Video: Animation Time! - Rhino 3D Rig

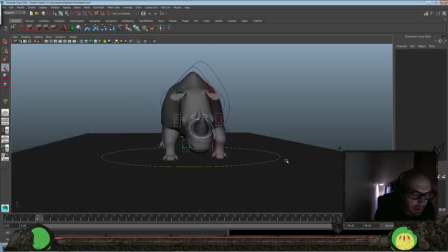(53:50)
Yeah, I feel like that works better. I'm going to play blast this and see if I get a little bit better frame rate, and also tilt the camera angle a little bit more downward. Get that kind of upward look with a little more dynamic. So one, okay.
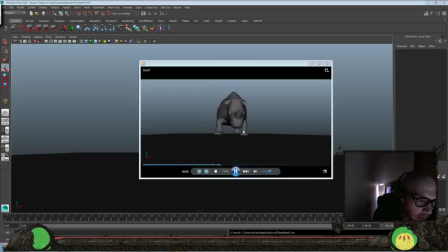(54:06)
Tilted the camera angle a little bit more, and then pushed that foot out a little bit more, because from this camera angle it was feeling a little bit more like it favored this side, just because the camera angle, really, even though they're fairly even distance between the head and the feet,
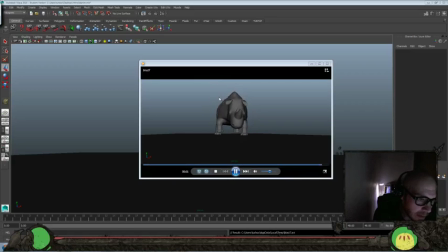(54:25)
still getting a little bit of lag, so sorry about that. And I think one other thing I'm going to do, kind of like this angle, I feel like it's a fun angle and really flabby. It accentuates that side to side sway.
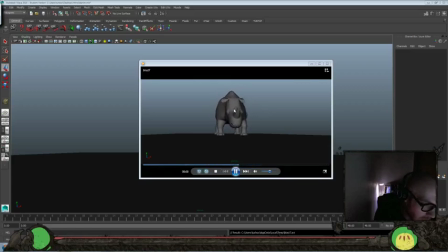(54:40)
I think I'm gonna delay the back horn by two frames.
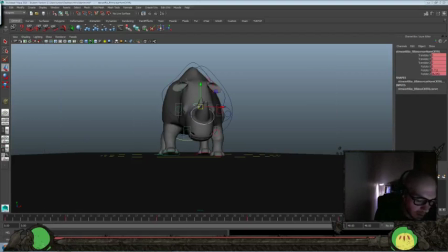(54:45)
So let's turn our NURB curves back on. Let's grab this one. Let's delay it by, like I said, about 2 frames. And let's go ahead and play blast that again. Alright, I think maybe just 1 frame.
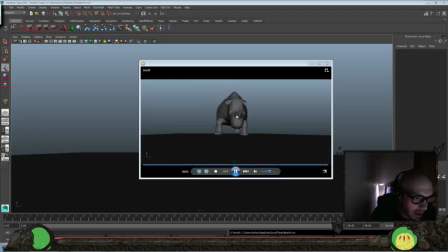(55:01)
Feels okay, but not 2 frames, feels a little too off. 1 frame is really just to like kind of tweak it. 2 frames you can start feeling, and I didn't really want to feel it. I just wanted to kind of have some variation there. So I think I'm just going to push that back to 1 frame.
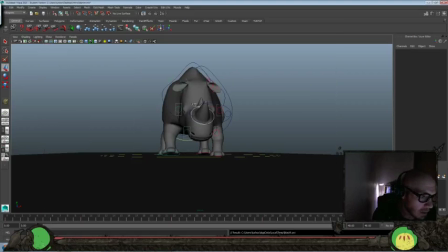(55:13)
So let's turn those nerve curves back on. And this is the stuff that really, if the playback speed in the main viewer isn't 100%, you're not going to really see too much. So that's why it's helpful to do a play blast.
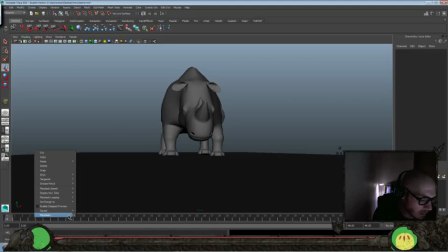(55:31)
And let's go ahead and do, I think this will be our last one, and then we'll take a look back at where we started. So 1 second here.
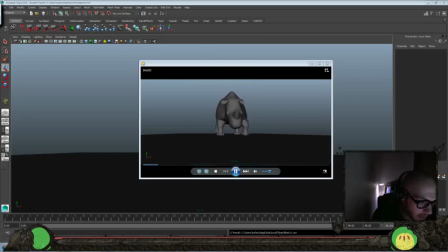(55:41)
Okay, so I think we'll take a look back at where we started.
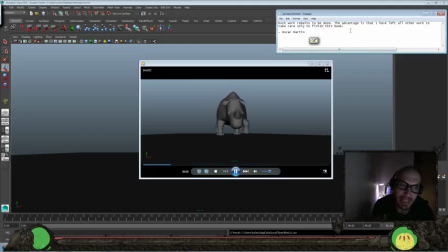(55:45)
We're looking at the beautiful work of Oscar Martin, and he said, "Much work remains to be done. The advantage is that I have left all other work to take care only to finish this book," and I think that's an important thing. To try and figure out what are the important things in your life. And even if it's not just one thing you're focusing on, but if you can at least
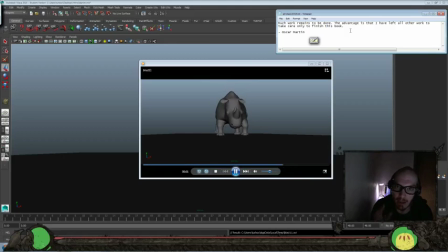(56:04)
get rid of all the stuff that's really not that important to you in life. I mean, albeit you have to take care of some responsibilities, even if they're not fun or the thing that you're focused on, just so that you can do that stuff. But where you can cut out some of the stuff that just might be kind of wasted time,
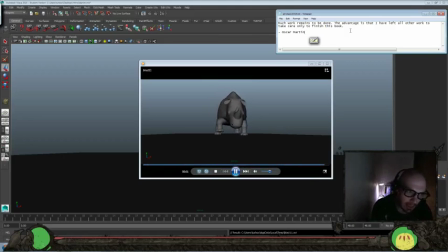(56:24)
try and devote all that energy and positivity, and that imagination and that creation into those things that you find important, and continue one more step, one more day on your journey today. And I hope you guys end up using this rig. I really thought it was a fun one.
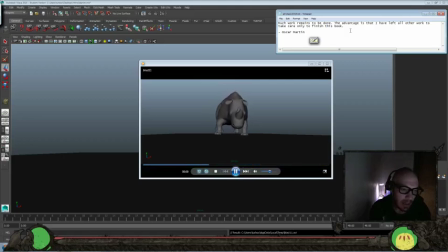(56:42)
A little bit laggier than some of the other ones just because it's got a little more detail in it. But I thought it was a really great style. And let me know what you guys think. If you do any animation or anything creative, definitely share it down below so I can give you that thumbs up and that encouragement as well.
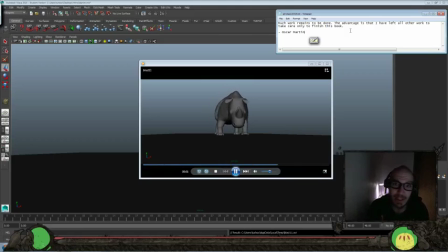(57:00)
And you have another place to share your work. And I hope that you guys are continuing on your journey and just having a blast and a wonderful winter season as well. And I think that'll do it for today. So that being said, looks like I love you guys lots. Thanks for all the likes and subscribes. And we'll see you for some more animation tomorrow.